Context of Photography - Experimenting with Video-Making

Although it was an accident, I really do like it, and I have done some more experiments since and kind of recreated that as best I can, which turned out pretty good as well. But I think the aesthetic as a whole could really contribute to the overall tone of the piece. It's obviously quite creepy and a bit unsettling, so I think I could really work that into the whole narrative of the piece and you know, make it quite creepy, and you know, as the piece progresses it can be, you know, kind of more disturbing and eerie, so I think that would work very well for the piece.
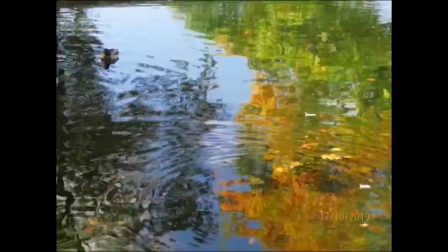[2:51]
But as I say, I took some more footage. I went to my local park and I did manage to get those to be, you know, actual time lapses rather than stuttery, but I did edit them so they were stuttery as well, so I've got two different versions of each clip.
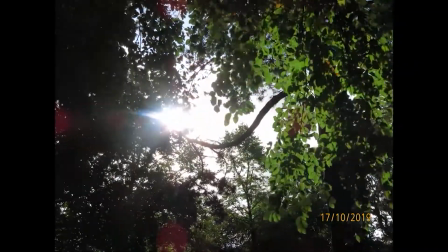[3:07]
Some of them turned out really cool. My favourite one is I took some footage of the sun kind of like peeking through the trees,
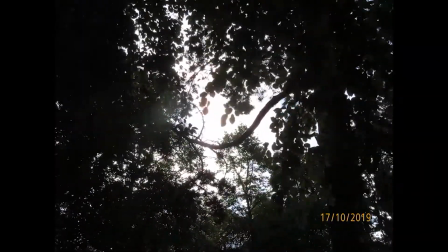[3:13]
and it created like a really cool lens flare effect, and it's kind of like all red and it's quite intense,
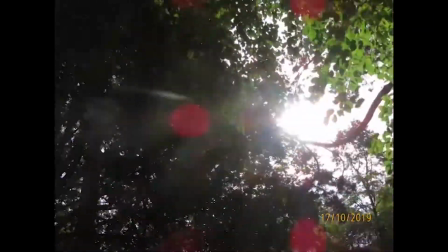[3:19]
and it's a really nice shot, and I think could work with the piece as well.
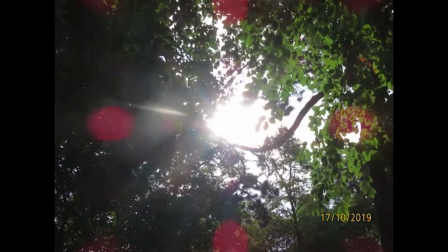[3:22]
I'll explain more about colours later because I kind of delved into some colour theory as well, so I think the red lens flares could work really well. Some of the other shots were pretty cool as well. I took some various ones of the sky and the clouds going by, which could be quite nice.
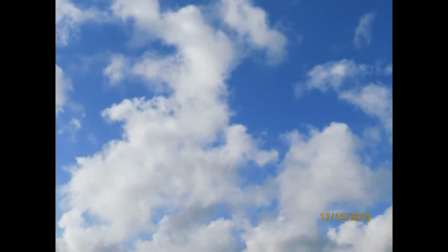[3:37]
I took one of kind of some like white fluffier clouds that, you know, were quite pretty and aesthetic.
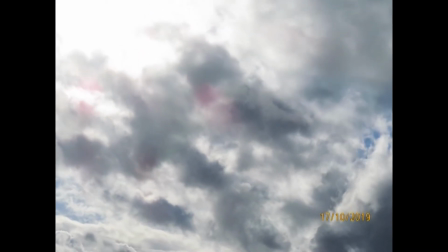[3:43]
And then some kind of like darker grey clouds, so you know, kind of maybe could incorporate that into the piece and kind of maybe symbolise some kind of change and disturbance maybe.
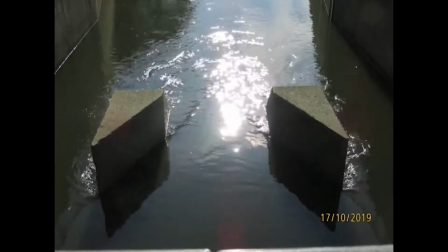[3:54]
There was one I took of the river.
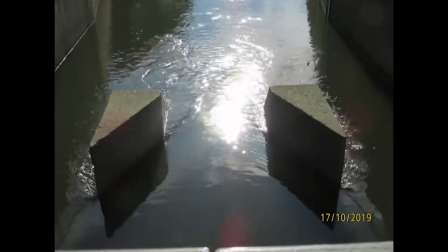[3:57]
There was like these brick things in the water that kind of like made the water look quite separate, which could be quite nice. And there was like a little bit of a lens flare of the reflection as well, which was quite pretty. So I think that could work quite nicely. It was a very interesting shot. I took some more experimental shots as well.
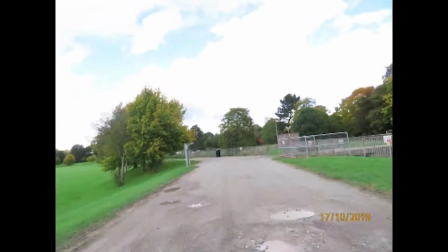[4:17]
I did one where I was holding the camera and walking along and doing a time lapse like that, and that looked quite jittery and a bit strange, but maybe I could use it.
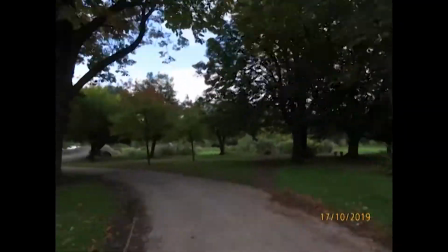[4:26]
I'm not really too sure about it, but like I say, it was just an experiment and another idea to think about. We then went to a nature reserve in Cannock and I took some more footage there. I just recorded them, I didn't do time lapses that time.
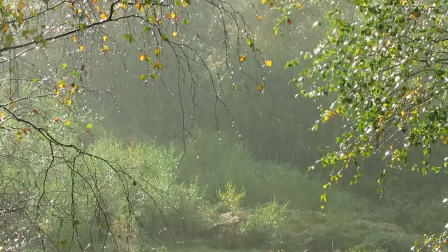[4:39]
But it started raining, which I thought was actually kind of perfect because again it could kind of, you know,
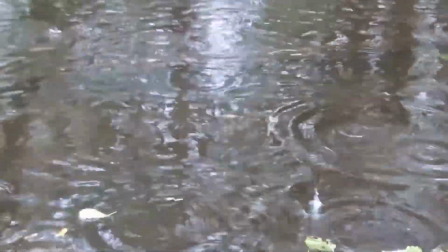[4:44]
show the change within the narrative, and I think again that could work quite nicely to show like some kind of contrast in the shots.
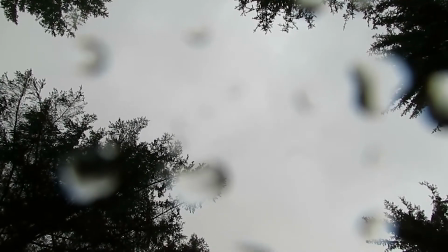[4:51]
One of my favourite shots from that, I stood in like this little clearing and I pointed the camera just up at the sky whilst it was raining, and some drops fell on the lens,
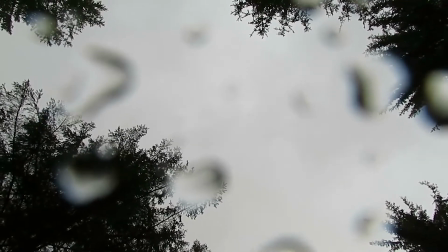[4:59]
and It's quite a simple shot, but I thought that could work quite nicely again with like the contrast in the narrative.
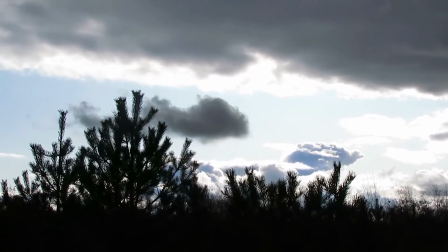[5:06]
But again, I took quite a few similar shots to what I took before of like the sky and the clouds and stuff like that.
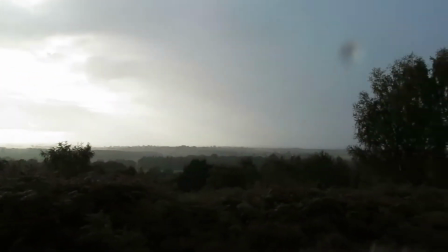[5:12]
There was one though of the rain kind of falling into the lake,
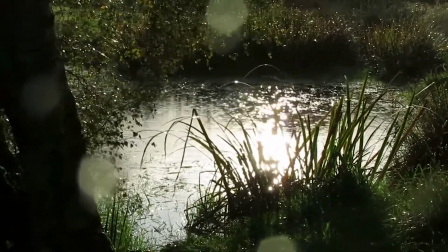[5:16]
and it was really glittery and pretty, and that was really nice, so I think I could do some fun stuff with that shot. I also did a little experiment with some smoke. I'm not really sure if I was going to use it, but it was just kind of an experiment to see if I liked it and maybe could incorporate it somehow. Basically what I did, it was kind of a bit of a ghetto setup. I kind of enjoy doing ghetto setups actually. But basically what I did is I got a black t-shirt and draped it over my radiator, which is just behind the camera. Yeah, so I had like a black backdrop for it. Got an incense stick, burnt it, so it made some smoke obviously, and used different lights to make the smoke look different colours, and just like shone it over the smoke so it kind of like illuminated the smoke.
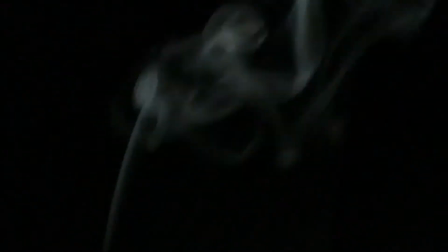[6:00]
I did one with just like plain white light, one with blue light, and one with red light.
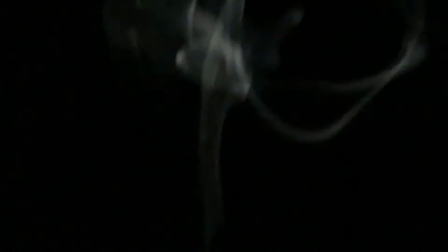[6:07]
And they all look pretty cool.
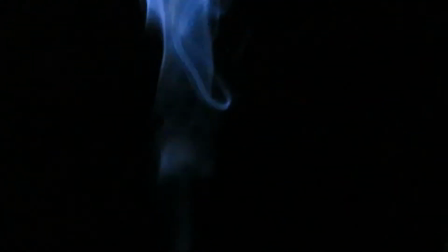[6:08]
I think if I was going to like use a similar shot, I might want to shoot it again, perhaps on my DSLR camera, because they are slightly out of focus.
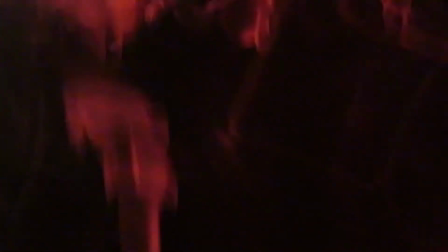[6:17]
But again, it was just like kind of a experiment that I thought I might try out. Not sure if I will actually use it.